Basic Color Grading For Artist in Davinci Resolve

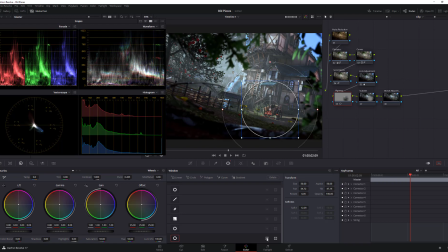16:25 You can click this, which is gonna invert it basically, like so. And then once it's here, you can then affect a certain area of it, right, to get the desired effect you want.
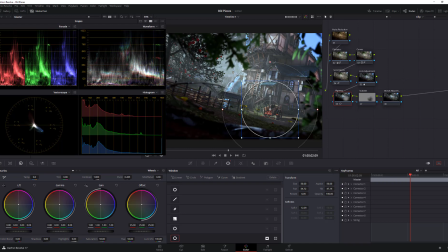16:42 And that's kind of a useful thing to do here as well. Okay, so we can actually increase it more if we wanted to. And then we can go to the curve.
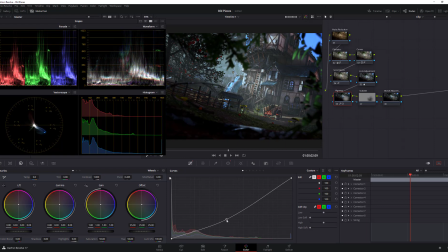16:54 We go to the custom and we can pull it down, right, to kind of make it even more moody. And then we can go to the outside one, because that's why we have the outside one. And then you can pull it up a little bit to kind of give it a hidden slight highlight,
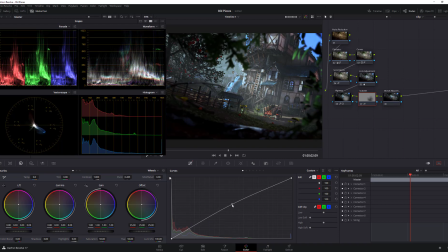17:14 so your eye is more likely to go that way, but not too obvious. You gotta be careful that it's not like super obvious either. Like so. Okay. And then if you wanted to, we could go to global adjustment.
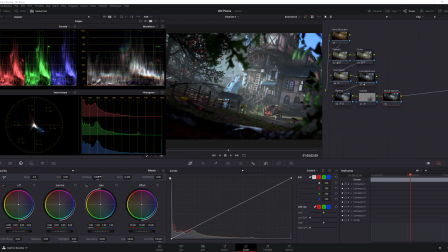17:35 So we can go to contrast. We can either brighten it up if you wanted to. But what we're gonna do, we're gonna actually make sure that the darks aren't completely dark. But then we're gonna still pivot it. We sort of make it even brighter.
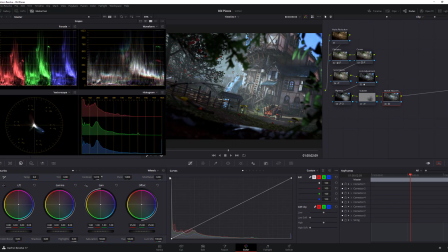17:53 And I'm gonna actually kind of balance it out like this. And I mean, there's always more to do, but the video is already 20 minutes, so at least you have an idea. So you can see it's quite different, you know.
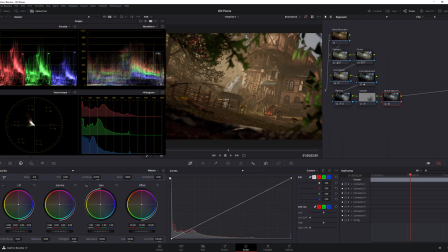18:11 This is it was cool at the time, and it's a lot of people would like it, as I said, but you know, this one has a very different look to it. Again, you can play with it, you can do the necessary changes. You could do a color boost again now on the global if you wanted to, right?
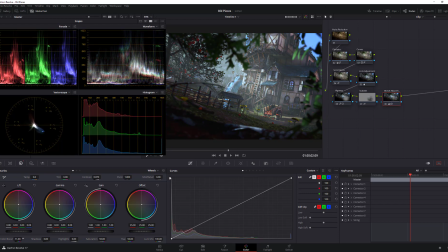18:30 So you could add some more color to it. Yeah, hopefully that's useful and you've learned a few things to improve or change or adjust your pieces. Now keep in mind, this is what happens after color grading.
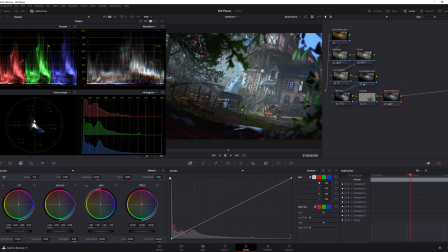18:44 Normally when you do the color correction, you have a nice balance around, and this means I've added a lot of blue. Basically you can see it's clipping, and generally you wouldn't want to correct that eventually as well, actually. So I might go in here and go, okay, I want to push it back, push it forward, balance it a bit.
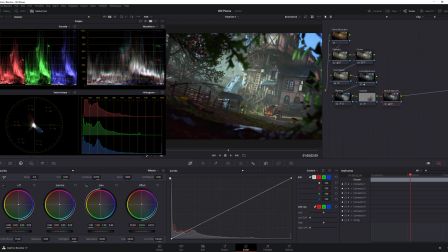19:04 So there's always these kind of things you want to do. Maybe push the gain a little bit back so you get a bit more of the green back, because we lost a little bit of the green here, right?
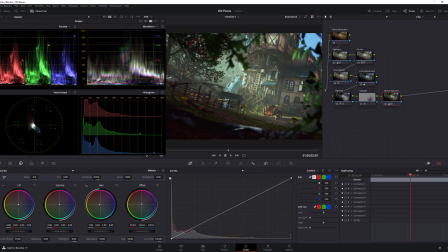19:18 And then maybe you want to push the red a little bit more on the global one, and put a bit more red, a bit more warm.
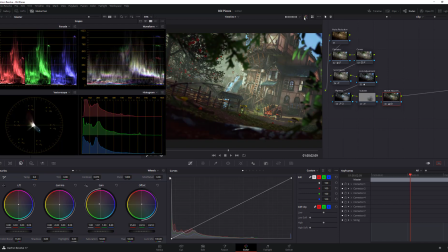19:33 All right, I mean, it's pretty cool. You can make it brighter and, you know, more highlighted and everything. Hopefully that's useful, and thank you for watching. Have fun.